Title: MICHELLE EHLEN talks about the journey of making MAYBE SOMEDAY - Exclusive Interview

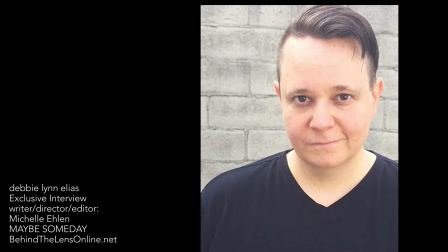hi Michelle how are you I'm good I'm good how are you I
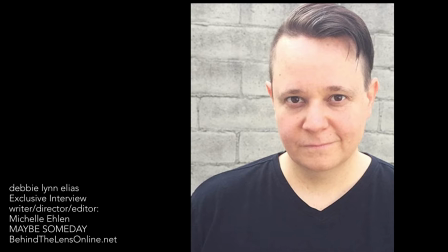am so happy to be talking to you are you excited for Cinequest I
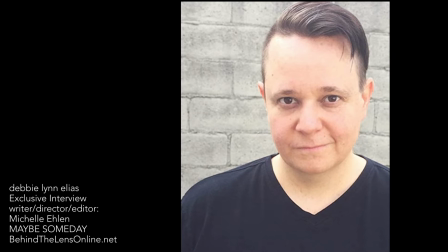mean you're no stranger to film festivals but everyone especially when it's the
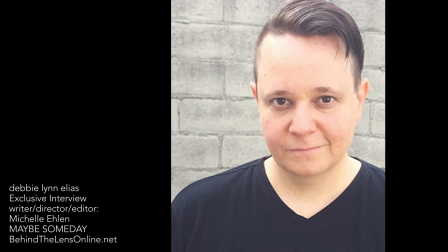first reveal for sure yeah you never know what to expect before it first comes
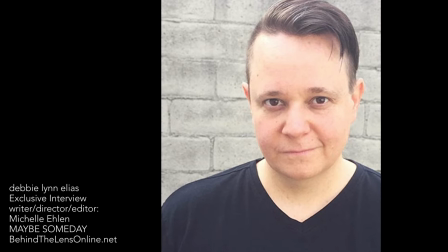out that's why like the reviews we've been getting as you know I've meant so much to me because it's really the first time and we've had some you know
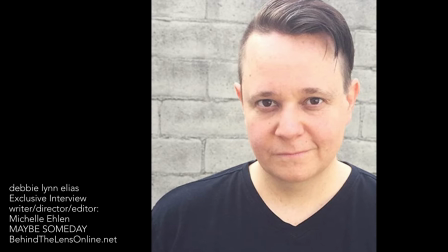some test screening feedbacks but it's it was an unfinished product and stuff though it's just exciting to see what people think of the finished
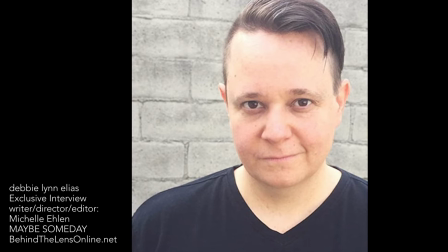film and i'm glad you mentioned that about test screenings because a lot of people so many filmmakers they'll do test
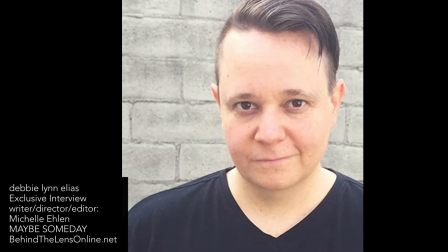screenings without a finished product and even a lot of film festivals and so
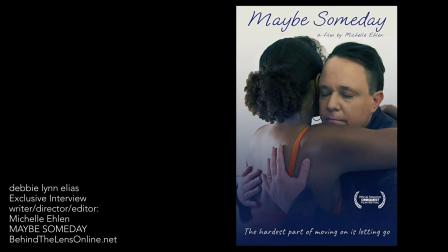many people submit unfinished films well that really doesn't do you much
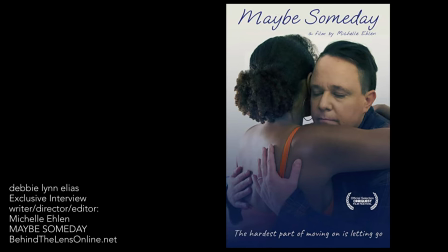good because right when it's challenging it's hard
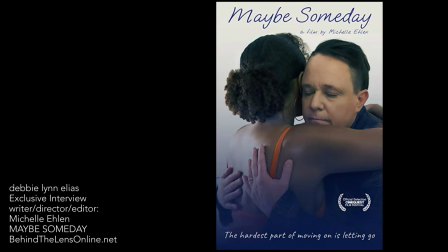because actually cinequest i was lucky because cinequest did accept the film with an unfinished product but i think it's just one of those things like you
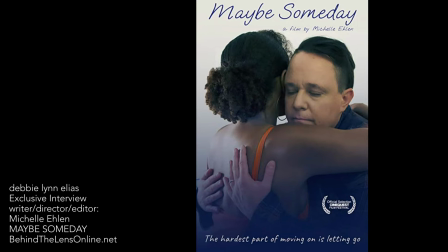don't want to miss all these great deadlines while you're finishing the movie you know like we had the test screenings i think it was like september october
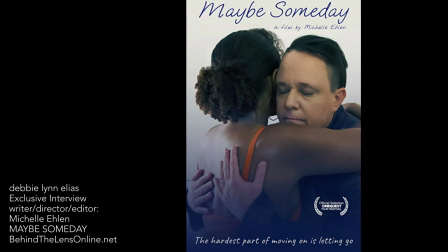and we just finished the film in march so i mean we we locked pictures shortly after the test screening within a month but then
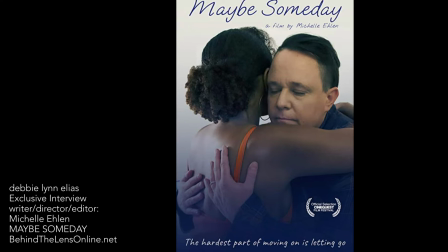you know sound work and color correction all that ended up taking a lot longer than we thought well and I'm so excited you worked on your color correction because
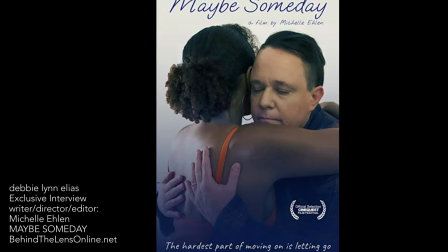if you read my review I love your use of color and the saturation yes I did read that yeah yeah thank you I'm glad I'm glad
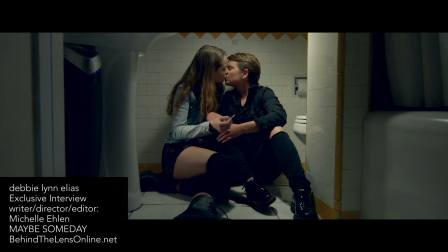you you noticed that because we try to do some of that you know with the flashbacks differentiating them between present day and you know usually they have
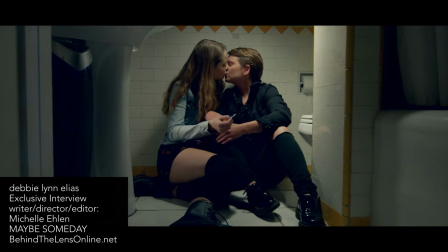flashbacks being desaturated which is kind of a cliche and I wanted it to be saturated not only because it was vivid in my character
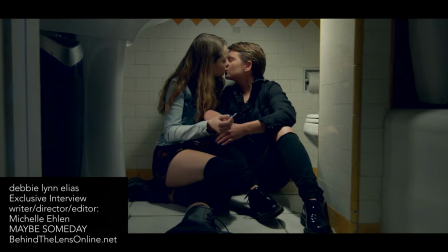Jay's mind but also for the 90s it was that was kind of we were trying to emulate that look yeah of film in the 90s which was more saturated
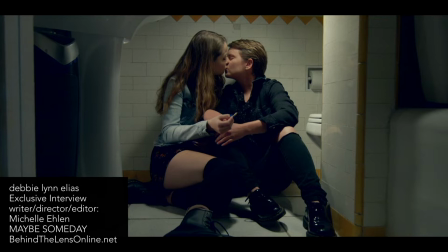and contrasted too very much so but I've never understood I don't like the
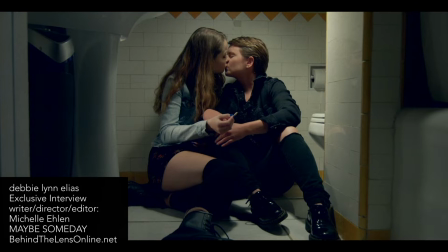desaturation denaturization sepia toned flashbacks Because when you're flashing back on something,
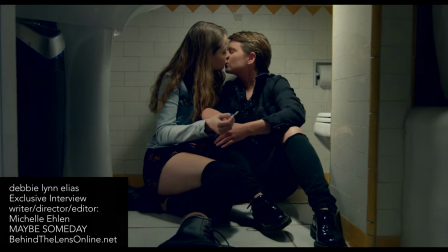you yourself, it's very vivid and it's alive. It's not some dusty little thing off in a corner.
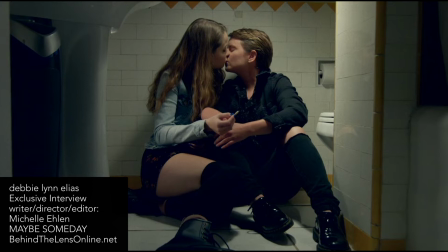If you're recalling something from your past, it is there front and center in your mind's eye.
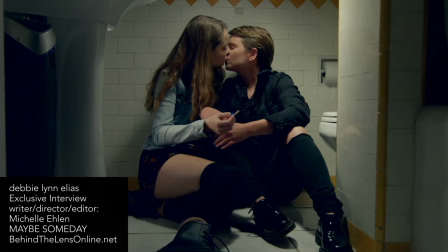And that's one of the things I love that you have done.
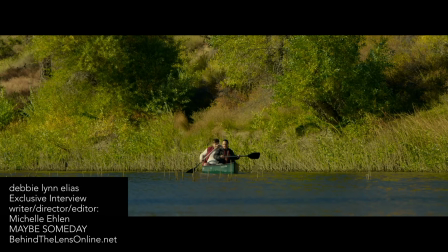And then you bring up, you heighten the ambient texture of nature and that beautiful location that you're in.
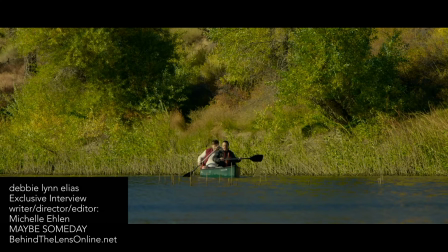So that everything is, it's fresh and it gives us a lot of metaphor of Jay going forward and not backwards.
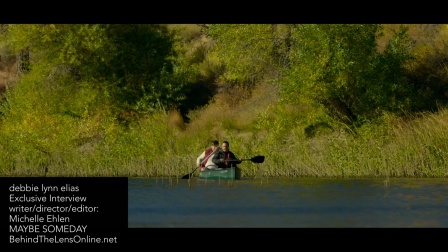Right, yeah. You know, a clean, fresh palette.
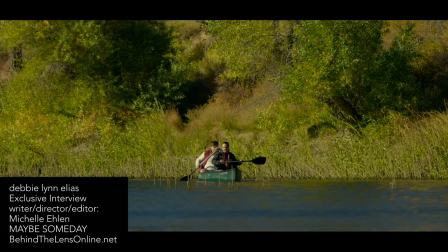You see those bright greens of the trees and you just think it's fresh, it's alive.
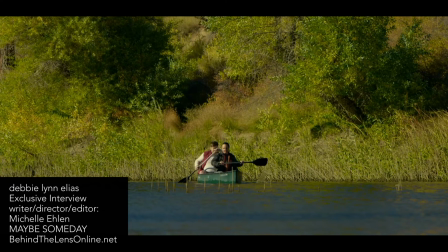And that fits so beautifully with Jay's
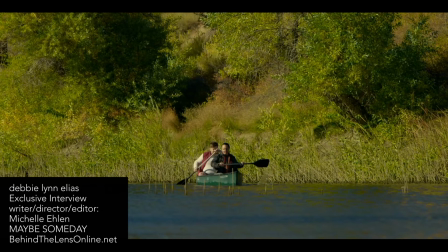story about putting one foot in front of the other and moving on.
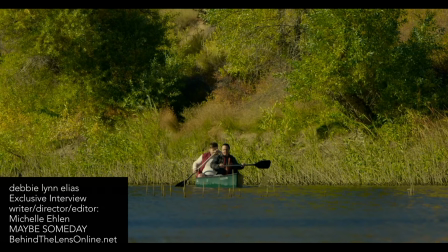Here is life. Right there. Grab it. Yeah, I'm glad you got all that from it.
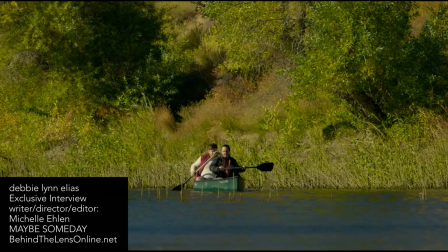You did an amazing, amazing job with that. You and your DP, your colorist, I really love that. And then your design with Wenting's, you know, lensing.
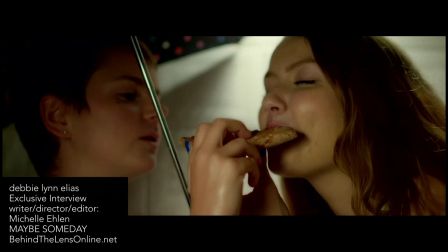I love what you do with frame.
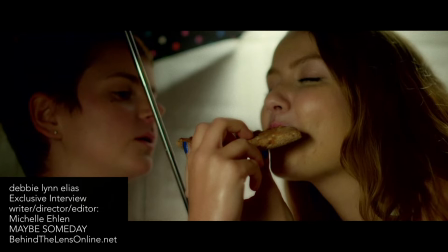as you take us in we're closer with Lily and with Jay then we widen out
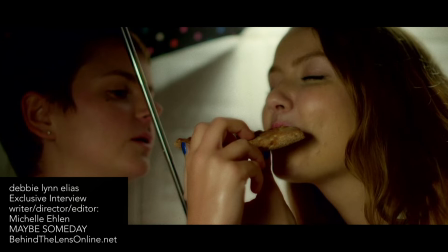we have flashbacks and things are closer and more intimate
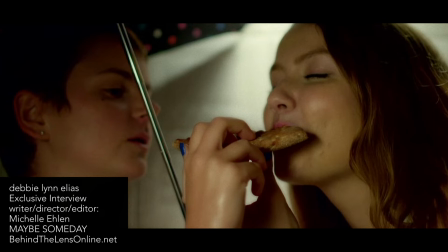you've got some really beautiful tight two shots at all times with young Jay